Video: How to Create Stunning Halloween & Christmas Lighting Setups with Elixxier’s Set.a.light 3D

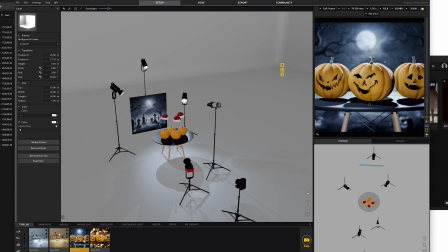Hello everyone, today I'm going to show you my lighting setups for two scenes, one for Halloween and the second one for the Christmas cozy one. Let's start with the Halloween. So before we get started, at any time you can check the setup here from above.
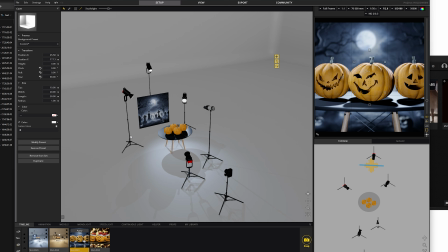This is basically the same setup that we have here in the center, it's just like the above angle. If I move something here, it also moves in the window here. In this window you can obviously see the result. If I do any changes to it, you can clearly and easily see how it affects the image.
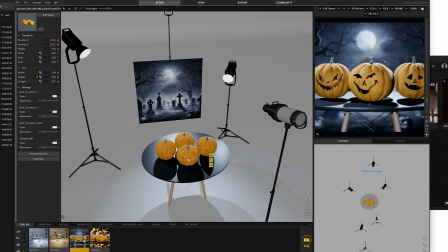So let's get going. First of all, in the center, of course, we do have our products. I mean, in this case, it's not the products, but it's just pumpkins.
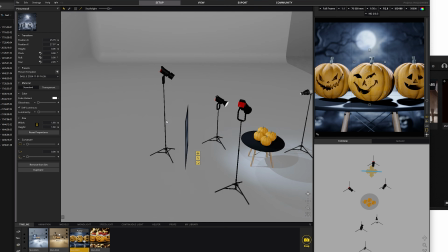In the back, we have our backdrop. It's just a simple image.
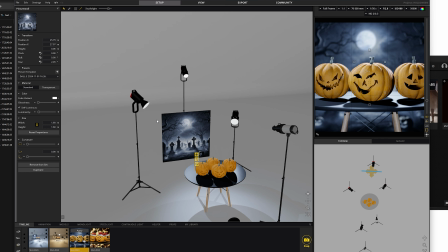You can use your computer monitor, your TV monitor. You can print out the image or actually go to the cemetery and shoot this live.
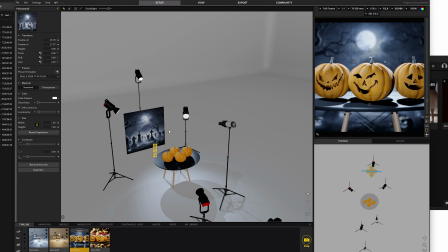In my case, I usually use like my computer screen or my TV screen. There are some brands selling various prints.
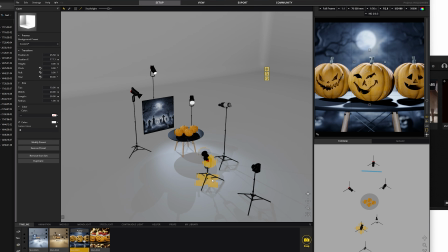You can check them out as well. For the lights, we have a 5-light setup.
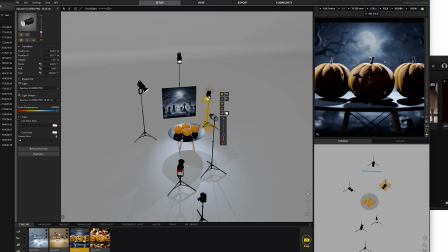First of all, let's switch off the front lights. And we have 3 lights in the back, which combines the backlight.
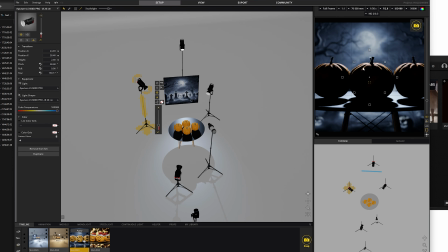If I switch them off, we do have one center light,
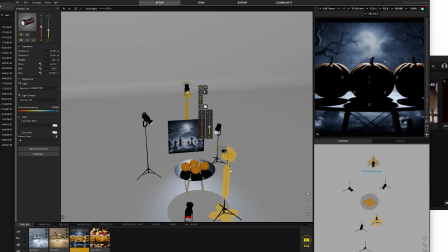which casts light from above and the back and wraps nicely around the pumpkins.
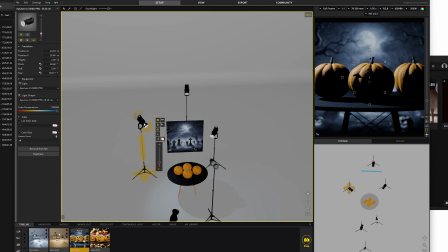And we have 2 from the sides, one and the other. And this is the third one. So combining all 3 of them, we have this nice wrap of light around it.
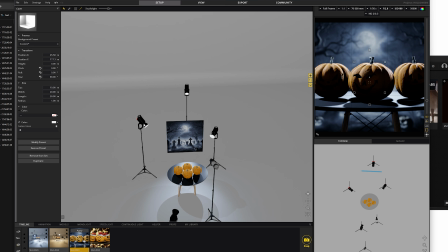For these lights, you can use anything you want. In my case, I would use something like Aperture or Nanlite or Godox, maybe something 60. Maybe like a 60 watt or 150 or 300 watt. Those are enough.
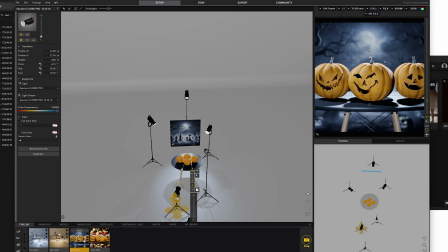So for the key light, I used a simple spotlight with no attachments,
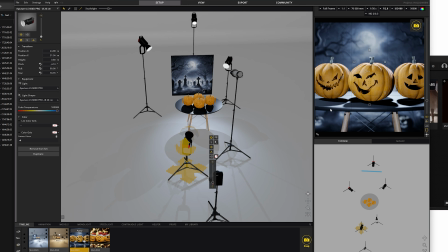no softbox, no nothing, because I wanted a harsh light to fit that spooky Halloween theme. One interesting thing that I did in this one, I actually added a light with a gobo attachment with a spotlight,
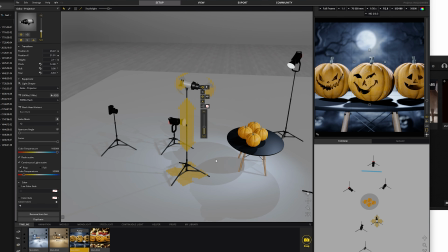gobo projector. Of course, there are many different gobos, but in this case, I used a circle one to imitate the moon.
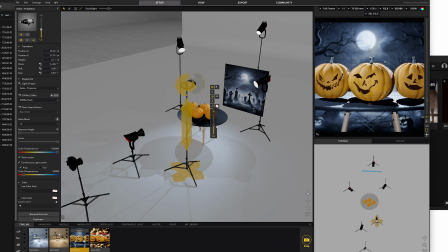You can see it clearly here. That I just wanted to emphasize that it's the moon shining in the back of the pumpkins.
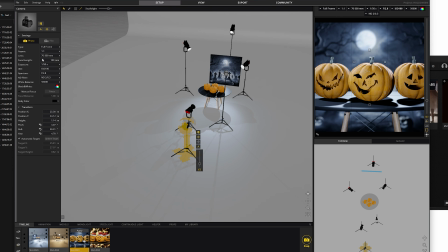The camera is set to 100 millimeters, and you can see the settings here. It's pretty much simple. I'm not gonna explain those. The settings have been covered in numerous other YouTube videos, so feel free to check out those.
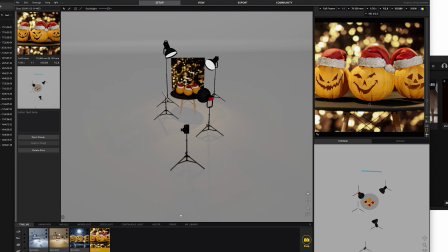Let's move over to the other setup, which is a Christmas cozy setup.
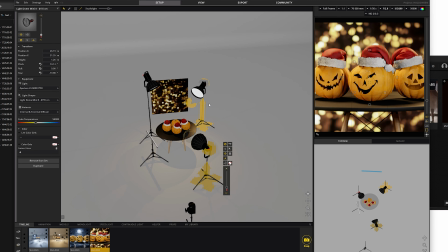In this case, I used soft light. Let's start with the backlight first.
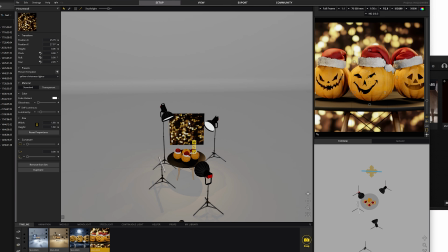Not the backlight, sorry, the backdrop. In this case, it's Christmas lights bokeh effect on the back. You can use the Christmas lights, you can use the Christmas tree, anything you want. In this case, I just put up an image. Once again, it can be a TV or a printed image.
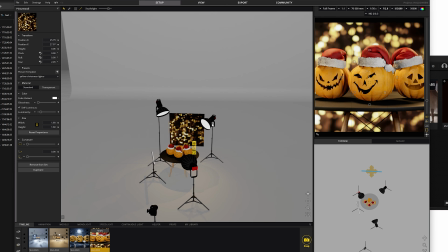Of course, the natural thing, the real thing, I mean, the Christmas lights would work better, but it's just in this program, I do not have the access to those models, so I kept it that way.
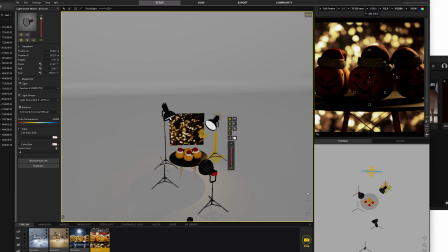In the back, we have 2 soft lights. Let's turn off the front light. So, and this one. Yeah, so we have 2 soft lights. This one and this one, right? So it wraps nicely around.
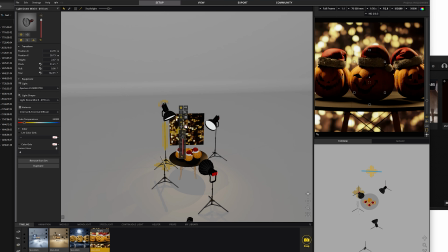In the last setup, we used harsh lights, no soft boxes, but in this case, I wanted something softer.
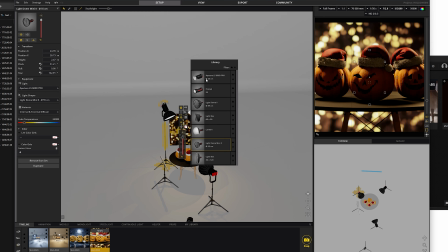I can change the light adapter to like a Fresnel or nothing basically,
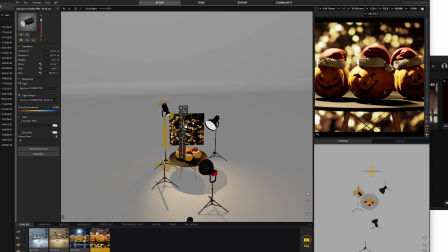and it instantly makes the light harsher, and I don't like that.
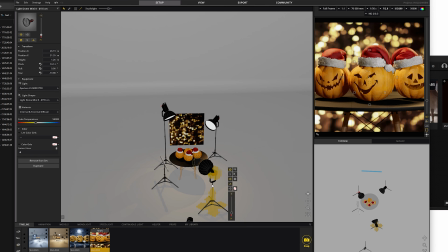Now, let's get back to the light dome. For the key light, I used a 55 centimeters.